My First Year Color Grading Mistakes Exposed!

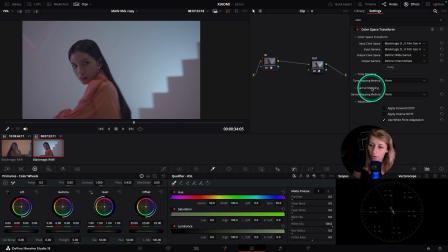12:02 This one, the in should be in none for the tone mapping, and the out should stay in DaVinci. And here, what I want to do is that I want to put Rec 709 Gamma 2.4.
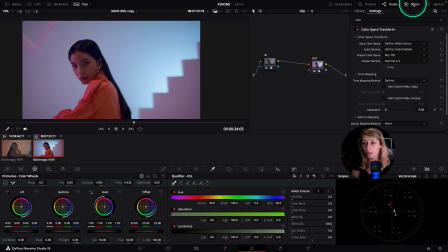12:18 Okay, now that this is done and my colors are mapped, I'm quite happy. I can create a node after my in, and that's going to be my balance. So we're going to start with the balance. What I like to do is create a parallel node.
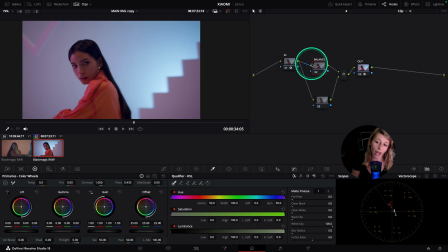12:35 You're going to see why, but I like to have my primaries here at the top, my secondaries here at the bottom, just because it's easier for me to manipulate my colors, but at the same time,
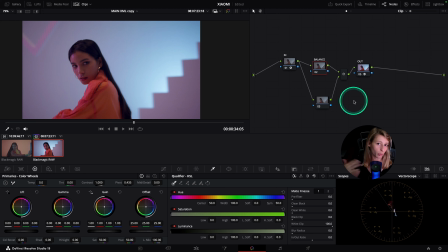12:49 I like to have a visual representation of the separation of the primaries and the secondaries. Okay, so balance. Because at that time I didn't have HDR wheels, I can go to my waveform.
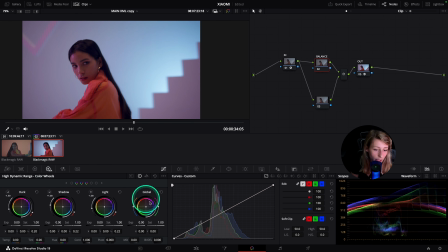13:03 So for the balance, what I like to do is going to HDR and raise my global. And what we can do is that we can go to our lift and just like go down a tiny bit with our lift.
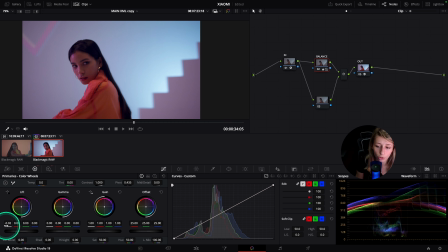13:18 What I like to do with my lift is that I always use just like the luminance channel in my YRGB, because I like that it doesn't affect my red, green and blue, just the luminance. Okay, so now that this is done,
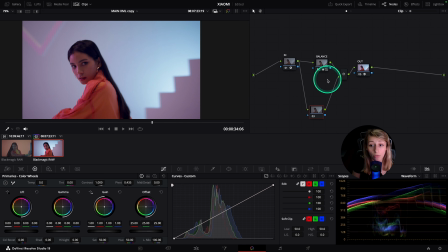13:35 what I want to do is that I want to create maybe some contrast. So now I'm going to add contrast, and I want more contrast just like to make the image a bit more punchier. And what we can do is that we can change the value of the pivot to
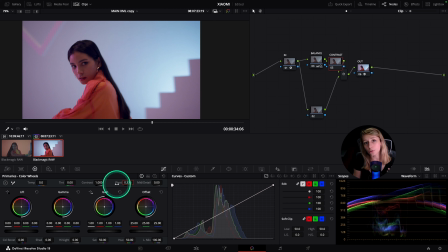13:54 0.336, which is the middle gray of DaVinci White Gamut. So here when I move my contrast will move in a very natural way for my footage. Okay, so now that I have it a bit more punchier, I can go to my secondaries here,
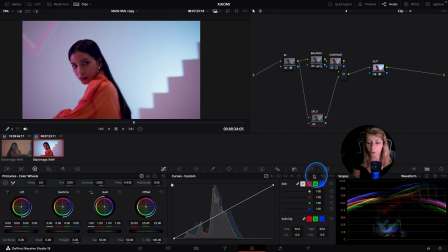14:12 and I'm going to create a node where I'm going to do a split tone. So to do a split tone, we're just going to unlink all the channels in our curve. I'm going to go to my red, and I'm going to create a point that is in the second square of our curve, okay?
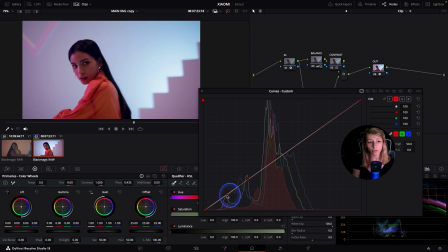14:30 And so I'm just going to create another point for red, and I'm just going to decrease my red.
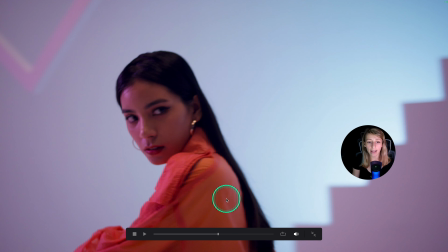14:37 And you can see that it will add more cyan to my shadows, okay?
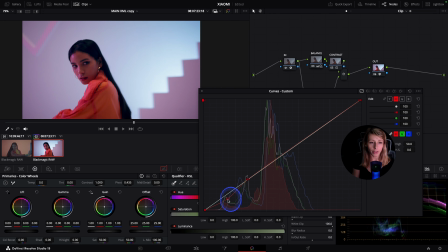14:41 So if I go really intense.
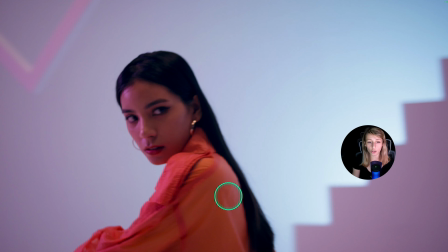14:46 It's really intense cyan, okay? So I just want a tad, just a tiny bit.
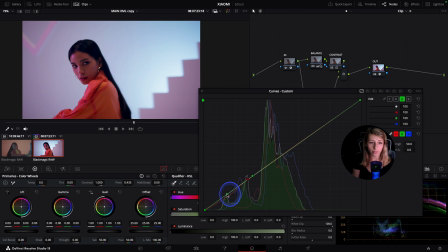14:53 Maybe I will balance it with some green to have it a bit more greenish, like this. And I think it's pretty nice because I like that it gives a bigger contrast
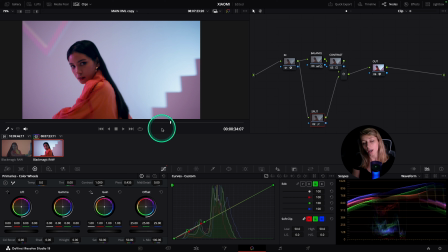15:08 between the face and the hair, for example. Okay, so now that we have done this, we can go to our color wrapper.
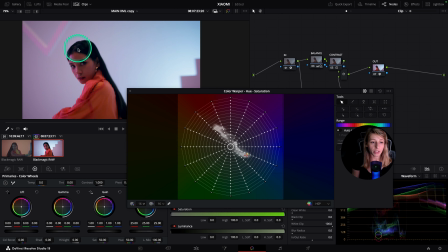15:17 We put our hue resolution to 16. And so here my skin is sitting in the orange spectrum. So I can go to my vector scope to see what's going on.
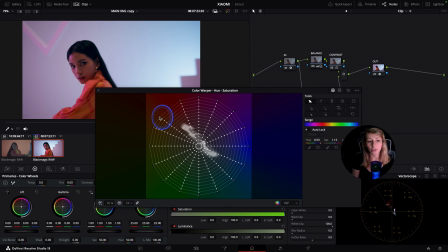15:29 And if I follow the skin tone line, you see that I need to make her a tiny bit more yellow, but I think it doesn't work in this image. So what I'm going to do is that I want her to be a tiny bit more pinkish.
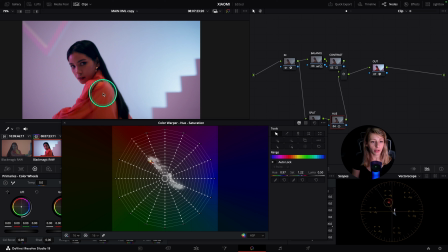15:46 And I think it's pretty nice because it takes also the shirt, and the shirt is a tiny bit more saturated, which I like.
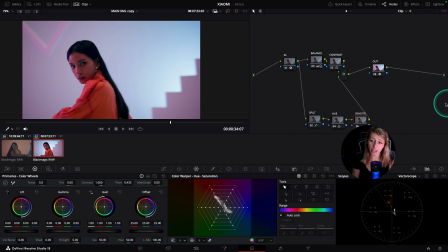15:54 After, we're going to do some density. And this density will be targeted a bit more on her background. So then like we can have a real separation between her and the background.
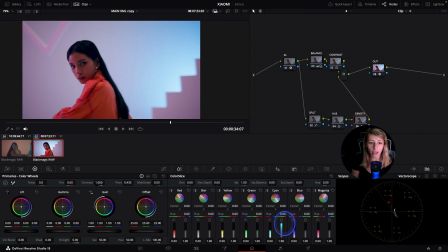16:08 Okay, so for this, I can go to the cyan and play with the cyan with the subtractive saturation. You can see that it takes the hair plus the background. What I'm going to do is that I'm going to take the blue instead,
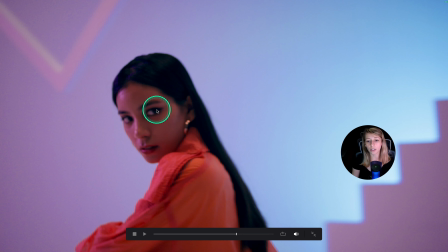16:23 and I'm going to bring the blue because it will help me to bring the cyan that I have,
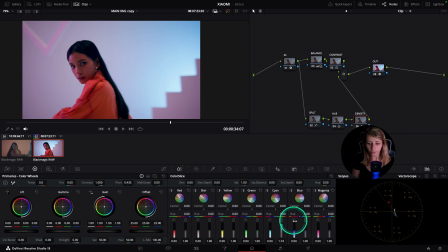16:30 but also the purple that you can see. Okay, so this is quite nice. I like it. So what I'm worried about is that if I send the grade, the client will tell me that she looks too dark.
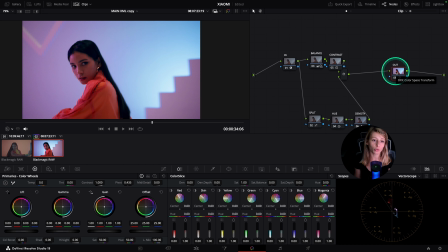16:45 And to remove this feeling of her being too dark in the frame, what I'm going to do is create a node before my out. And this is going to be face light. I'm going to create a power window
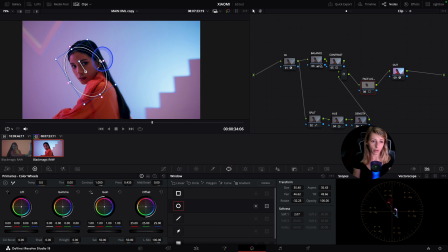17:01 over her like this that would just follow the shape of her face. I will go to my HDR wheels, and what I'm going to do is that I'm going to just bring up the face like this with global.
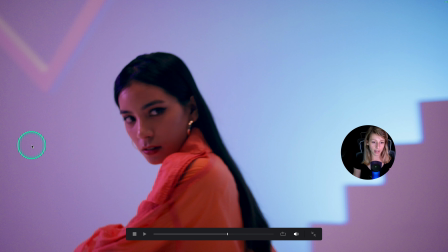17:18 And you can see that's pretty huge.
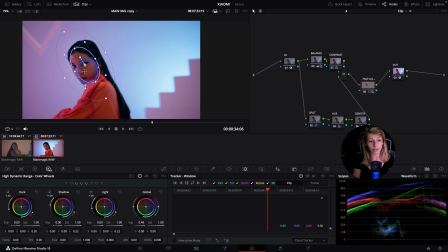17:21 I like it because then it's really natural, and you know we don't notice what's happening.
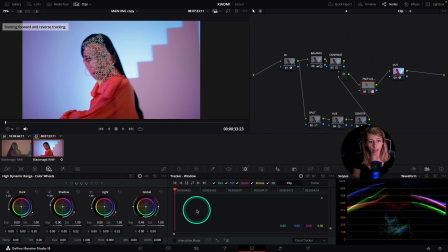17:29 What I can do is that I can just track.
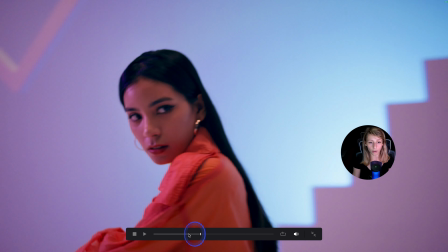17:33 And also what I notice is that there is a lot of noise, maybe because the capture didn't have enough light.
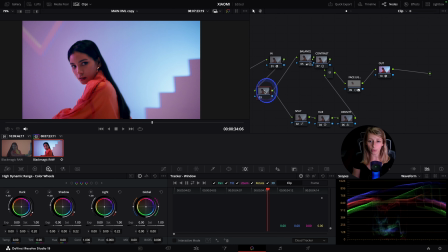17:41 We can create a node that will be after our in, and we're gonna go to our motion effects, go to our spatial NR. I can go to ultra noise reduction, just like because I like it.
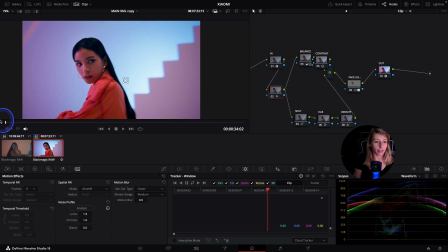17:57 I think it's fine. And analyze, and so then I have a cleaner image. You can do ultra noise reduction if, for example, your GPU and your CPU can permit it, because I know that this is really heavy in terms of GPU. And of course, because I've done a vignette in my grade when I was a beginner,
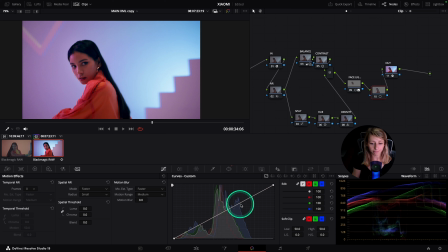18:21 so I'm just going to do a window for her, a vignette. Just going to raise her a tiny bit more for her to pop out. And we're going to add a node outside, and we're just gonna go down so we have something that is a bit more,
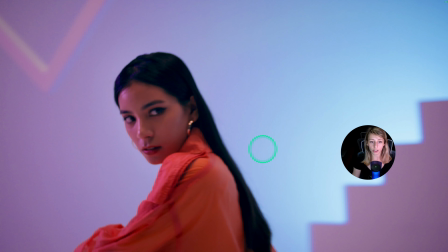18:39 how you call that, this is a bit more focused. So this is before, this is after, and here you go.
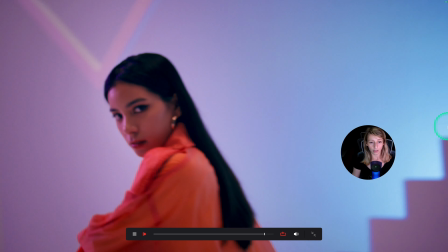18:45 So this is what we have. It's pretty nice. I like it.
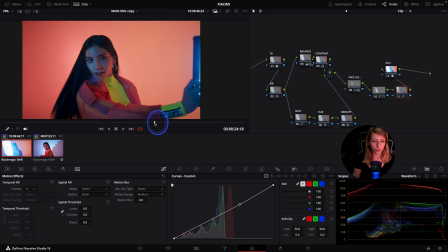18:50 Let's just apply what we have done to this shot, and already it's pretty cool. I really love it. I think the face light, we don't really need it, or we need it a bit less than what we have done. So then we still have a nice contrast that is happening.
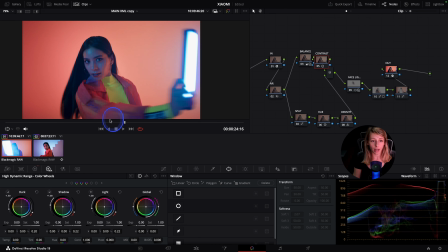19:09 For the contrast, I would say that I would actually raise a tiny bit. I would say maybe we can raise a tiny bit the contrast, just like because this one is very contrasty compare to this.
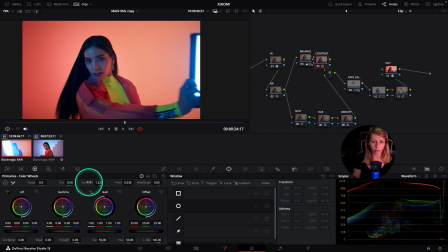19:28 So I'm just gonna raise the contrast just to match what I have done here. Okay, and so for the skin, maybe we can find a way to bring her
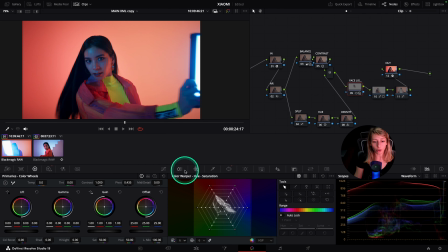19:41 face shade to just kill a tiny bit the blue on her face. So what I can do in my face light node, I can go to my blues and I can just decrease my blues in my color slice tool, and I will go to my color wrapper.
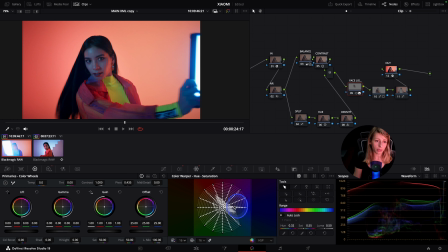19:58 I will go to my blues over here and I will maybe go to something a tiny bit warmer,
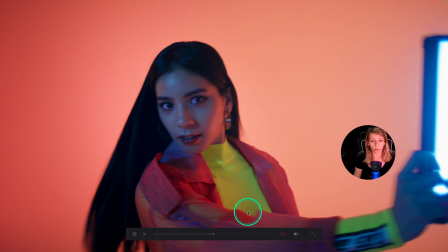20:06 you know, but just like to decrease the blues that there was on her face. It's only that, just to clean up a tiny bit to have a better skin at the end of the day.
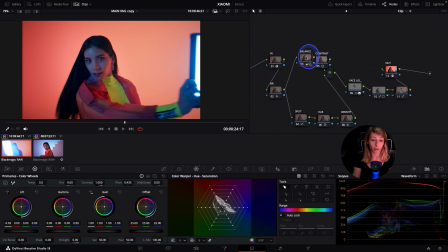20:18 Okay?